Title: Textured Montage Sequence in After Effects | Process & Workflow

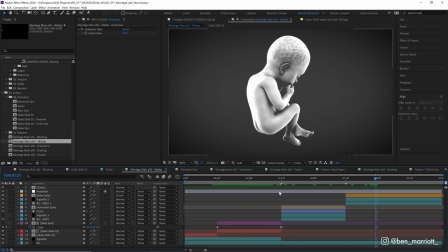4:02 I also increased the contrast of our baby at the end as well by using a curbs effect and as always added an adjustment layer with a post-rise time effect set to 12 frames per second.
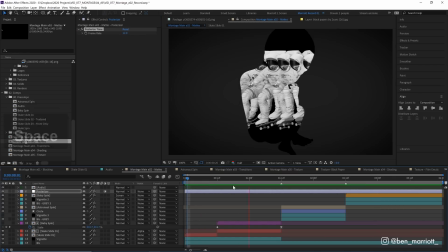4:10 If you're a regular on this channel, you know I love everything at 12 FPS and if you're not a regular, consider subscribing and please, well, smash that like button.
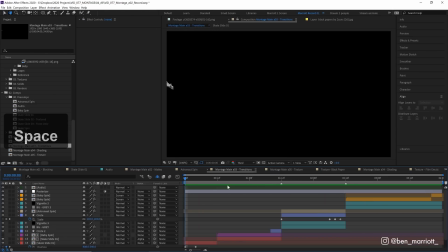4:19 It really helps these videos and make sure I can keep creating free tutorials the next pass was for adding transitions I added a position animation
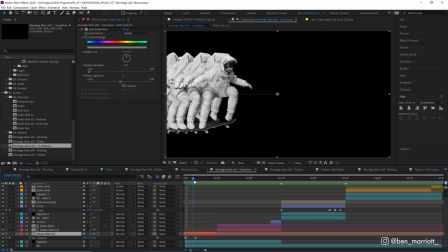4:26 for the start of the skate animation so it just slides in from the left over a few frames and then for this transition here I duplicated this circle
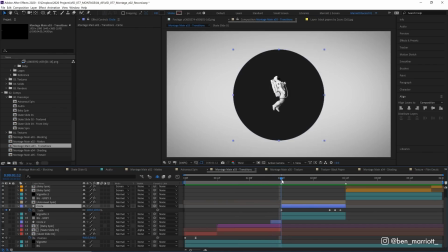4:33 which is behind the spaceman and faded it on for a few frames before this cut and I'm only revealing it for these last two frames slightly
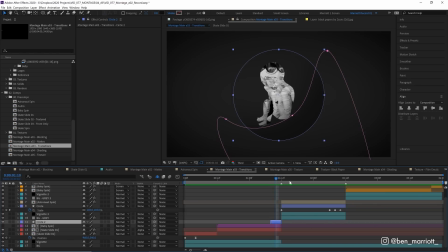4:41 on the edge using the same method we did with our vignette so I've got a feathered mask and I've just animated its mask paths to move slightly off from the bottom right to further covering the middle just so we get a slight indication of that circle before we cut to this scene here i also
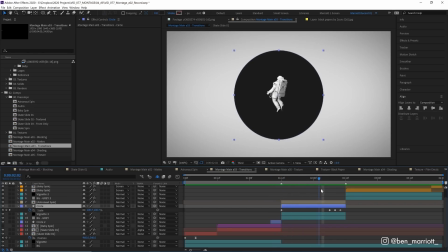4:54 added a slight scale animation to this circle which shrinks slowly and then starts to shrink really fast before we cut to our baby here just
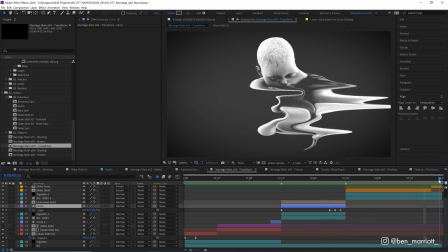5:01 to give the slightest bit of anticipation and for the baby transitioning out at the end i warped it using the liquify tool in the same direction that a
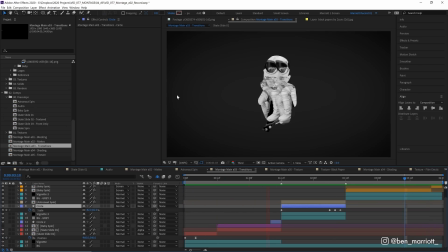5:08 skateboarder comes in so as this moves to the right a skateboarder comes in from the left the liquify effect is great it's under the distort
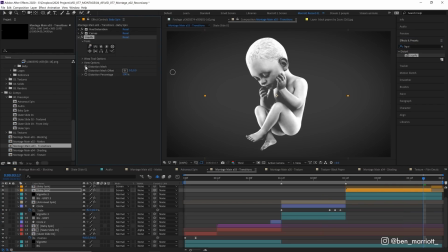5:15 menu in effects and I just grabbed the smudge tool, keyframed the distortion mesh and just started pushing elements of this comp over to the right.
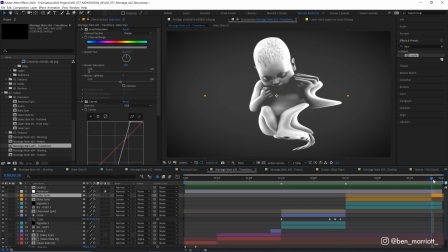5:22 I also split this comp as well so the liquefy effect is only visible on these last two frames and that's just to make sure that the effect wasn't rendering on all these frames beforehand because boy did it take a lot of time to render these two frames here.
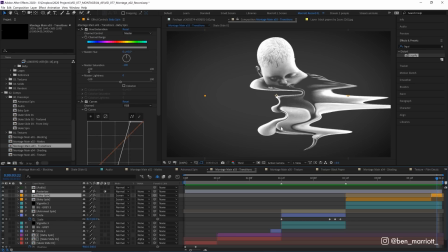5:36 I mean they're warping a 4k graphic with a lot of effects applied to it so it's kind of expected but from here on out I think I was viewing everything at about one third resolution.
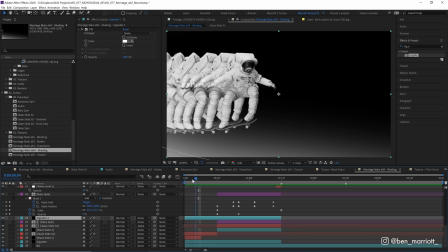5:44 The next pass was for shading. Here I added some additional lighting to each scene. In the first scene, I added this light gradient on the bottom left here, using the same technique as our vignette.
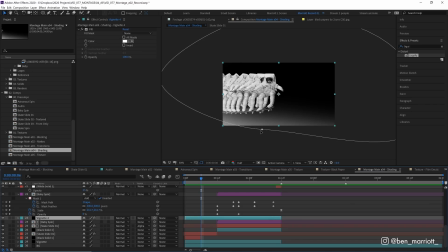5:52 It's just a solid that I added a white fill to. And then I've got this pretty funky shaped mask going around it with some really high feathering.
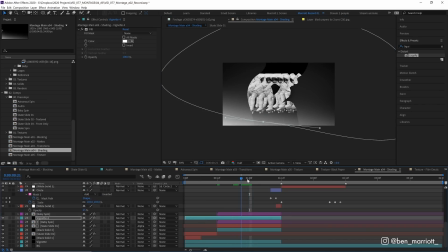5:59 It just creates a nice soft gradient. And that covered our baby too. And I didn't really want to lose the contrast that the baby had with the background, especially down at the bottom on the feet.
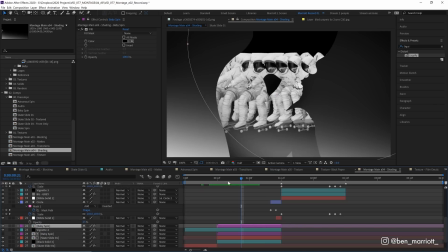6:08 So I duplicated our baby comp, added it to the top here, gave it a black fill. and then again like our vignettes and other shading created a feathered mask that covered the bottom of our baby.
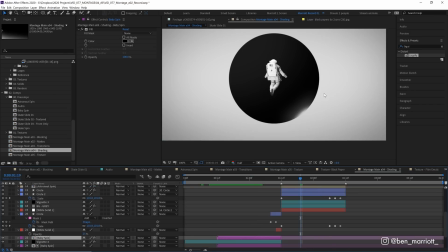6:17 So we get a bit more contrast in the bottom of the legs down here. I also added a highlight to the bottom right of this circle here using the exact same method but with a white fill and
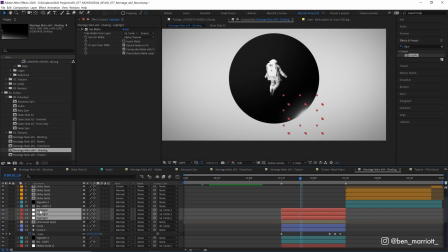6:25 I'm stacking up three layers of highlight with different feathering so it was just a lot more of a gradual gradient.
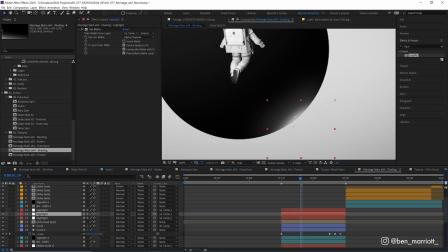6:31 The first one is really subtle and has lots of feathering. The next one has a bit less feathering and the final one is really tight and has barely any feathering at all.
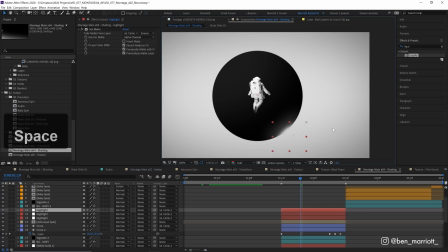6:38 So we get a nice natural fall off and it kind of looks a bit like an eclipse. And then I added this glow to our baby.
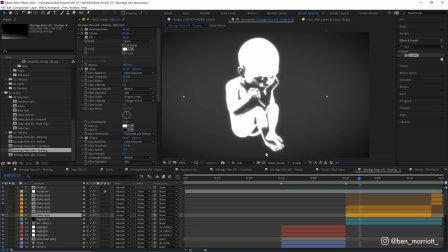6:43 So you can see I've got three versions of our baby stacked here. The bottom one is our baby with a few glow effects added to it to give it a nice glowy edge. And then on top we have our regular baby unchanged from the previous layer. And then on top we have a duplicate of that baby that I've given a white fill and then added another feathered mask just covering the bottom left.
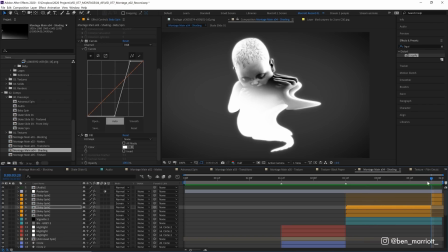7:00 And I did the same for these two warped frames at the very end here. And I'm really happy with how this glow turned out.
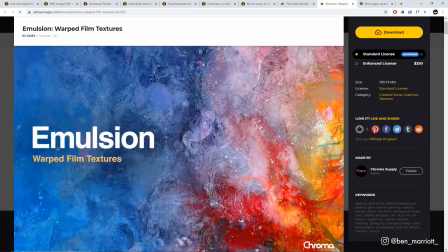7:06 The last thing was to add the texture and the effects. I got the film emulsion textures used in this animation from this video's sponsor, Yellow Images.
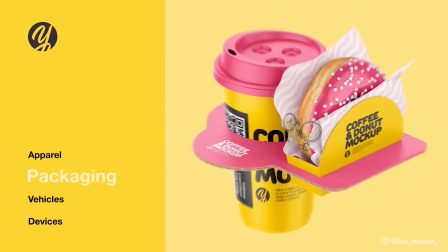7:14 Yellow Images is an amazing marketplace with over 40,000 high-quality premium mock-ups, fonts,
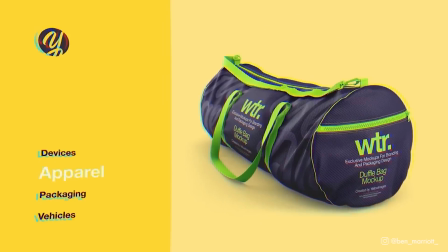7:19 360 images that we used earlier, and a creative store full of amazing graphic assets like lettering icons, illustrations,
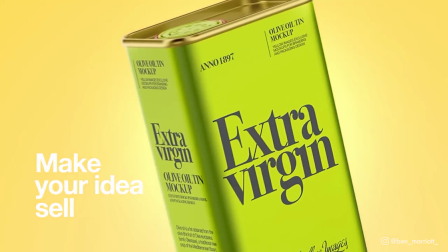7:26 patterns, textures, presets, brushes, UI and UX kits, and more. I love using mock-ups.
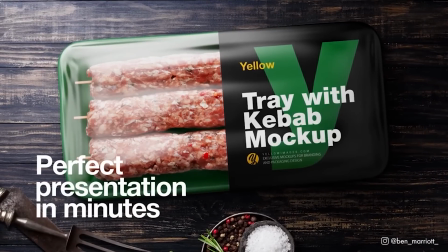7:32 Selling your design to the client can be as important as the design itself. When you show what the design will look like in the real world, it becomes much more tangible to the client.
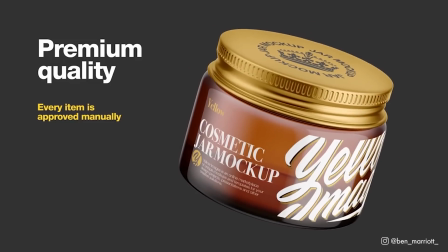7:40 They can understand it and they'll be much more likely to approve it with less revisions. And that will save you time and money by working on more projects more efficiently.
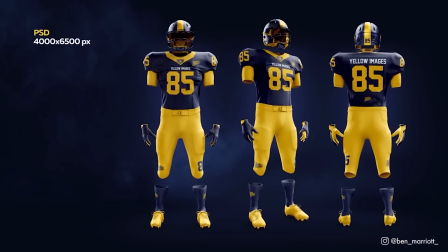7:49 Yellow Images mock-ups take minutes to make real-life looking presentations that will blow away the client and make it easy for them to say yes and approve the final design.
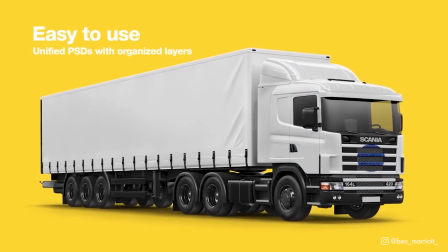7:58 They come in high resolution with great lighting, shadows and textures that give a realistic feel to the design.
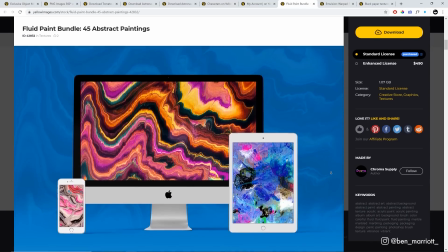8:04 And just for you, I asked Yellow Images for a 30% discount and they gave me 100 coupons that you can claim today.
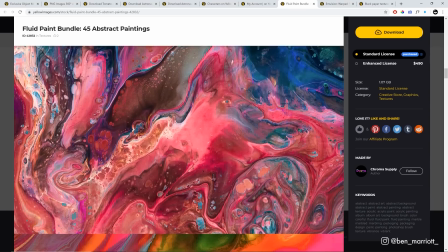8:11 These coupons are limited, so first come, first serve. Get your 30% off with the coupon BenMariot30.
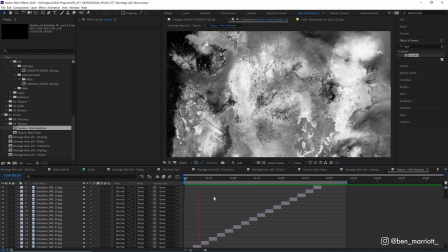8:17 Links in the description. I made a looping texture out of those film emulsion textures by putting a bunch of those into a sequence and setting them to grayscale.
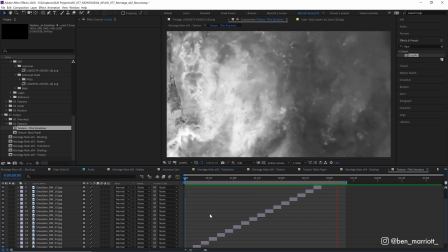8:24 I've got a much more detailed tutorial all about looping texture animations if you want to find out more about that process.
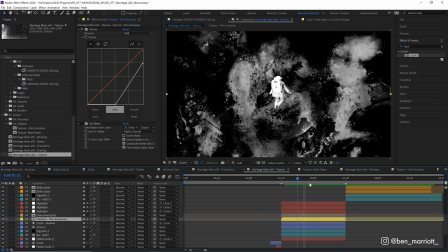8:29 I placed that in a comp below our astronaut and above our circle here in this middle scene and then use the set matte effect to take the
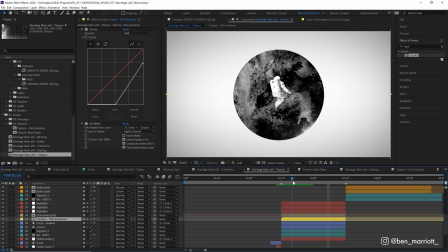8:36 matte from that circle layer and i was pretty impressed by how much each of these still look like a moon or a planet surface i thought
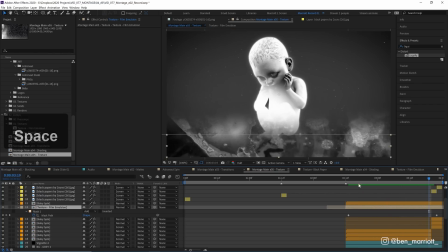8:42 that was really cool i added that same texture comp to our last scene here and i animated it wiping from the top to the bottom similar to our
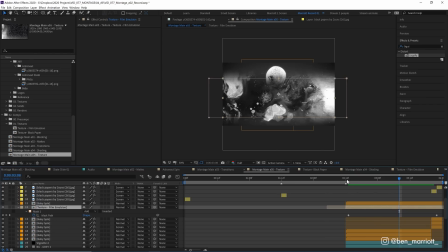8:48 vignette technique i just do a rectangular mask feathered the edges and then animated the mask path moving from the top to the very bottom then i added a duplicate of our baby spinning on top of that comp and set our film emulsion textures to alpha matte so they are now only visible inside
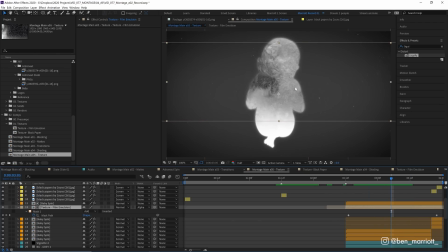9:02 the baby outline and this is kind of mimicking that double exposure technique from the true detective title sequence where we get an environment within a
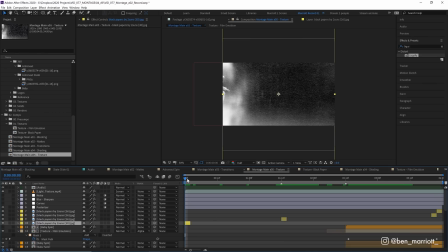9:09 silhouette and there's also a few key moments where i've added just a single frame of a paper texture like at the very start here one frame
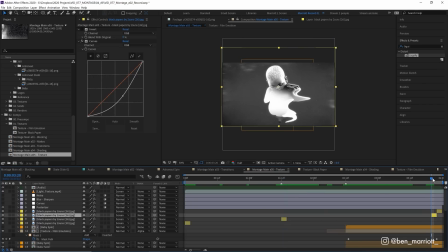9:16 after this transition and at the very end and these are these yellow comps right here and that's just to add a bit more impact to those transitions
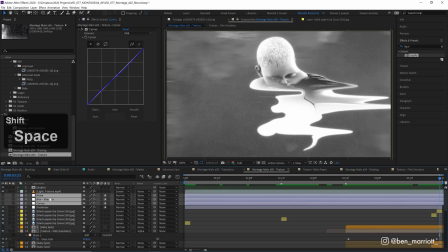9:23 and then i added some final effects now each one of these i put on their own adjustment layer so I can turn them on and off easily.
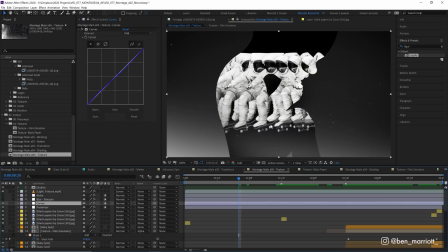9:29 I added a curves effect to add a bit of blue into the shadows, just added slightly subtle color grade to the whole thing. And then I also added some noise just set to 6% and that was to help hide any gradient banding in there as well as increasing the color depth from 8 to 16 bits per channel.
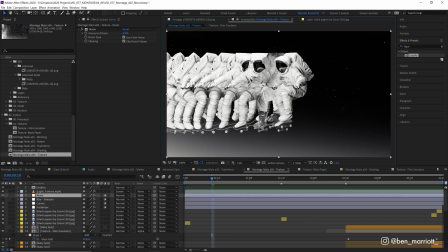9:44 And at this stage I was looking at my comp at full resolution and I didn't quite like how clean and crisp
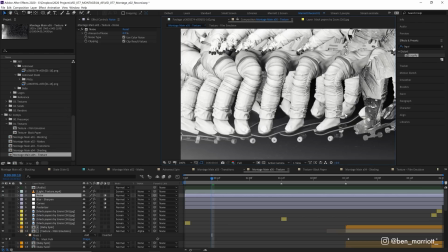9:49 these 3D models look compared to the background which was pretty you know textured and it just didn't feel consistent. So on a new adjustment layer, I added a Gaussian blur. I set that to four pixels and added an unsharpened mask on top of that. So that combination blurs away all of these crisp lines and super digital look of these 3D models.
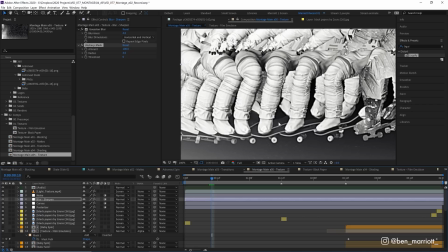10:07 So the whole thing's softer and the sharpen is trying to compensate for that and try to get some more detail back. That also gives a nice halo-y edge around areas of really high contrast, which you can notice quite a lot of the edge of our baby here.
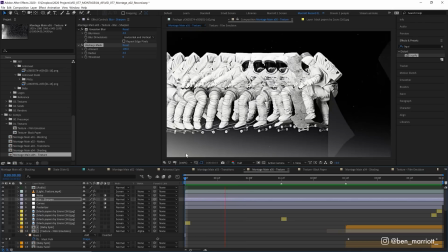10:18 This is before and this is after. And I really like this look. and that really helps everything feel considered and connected and part of the same universe.
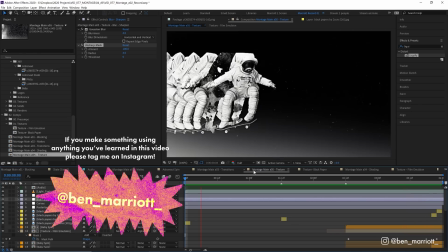10:25 And then the animation is complete. This took me about six hours in After Effects with a lot of experimenting and I'm really stoked with how this turned out. To discover the best ways to learn motion design I've created a short playlist of videos that I'll think you'll enjoy if you've made it this far. Please like the video and consider subscribing if you'd like more of these videos every week. I'll see you in the next video.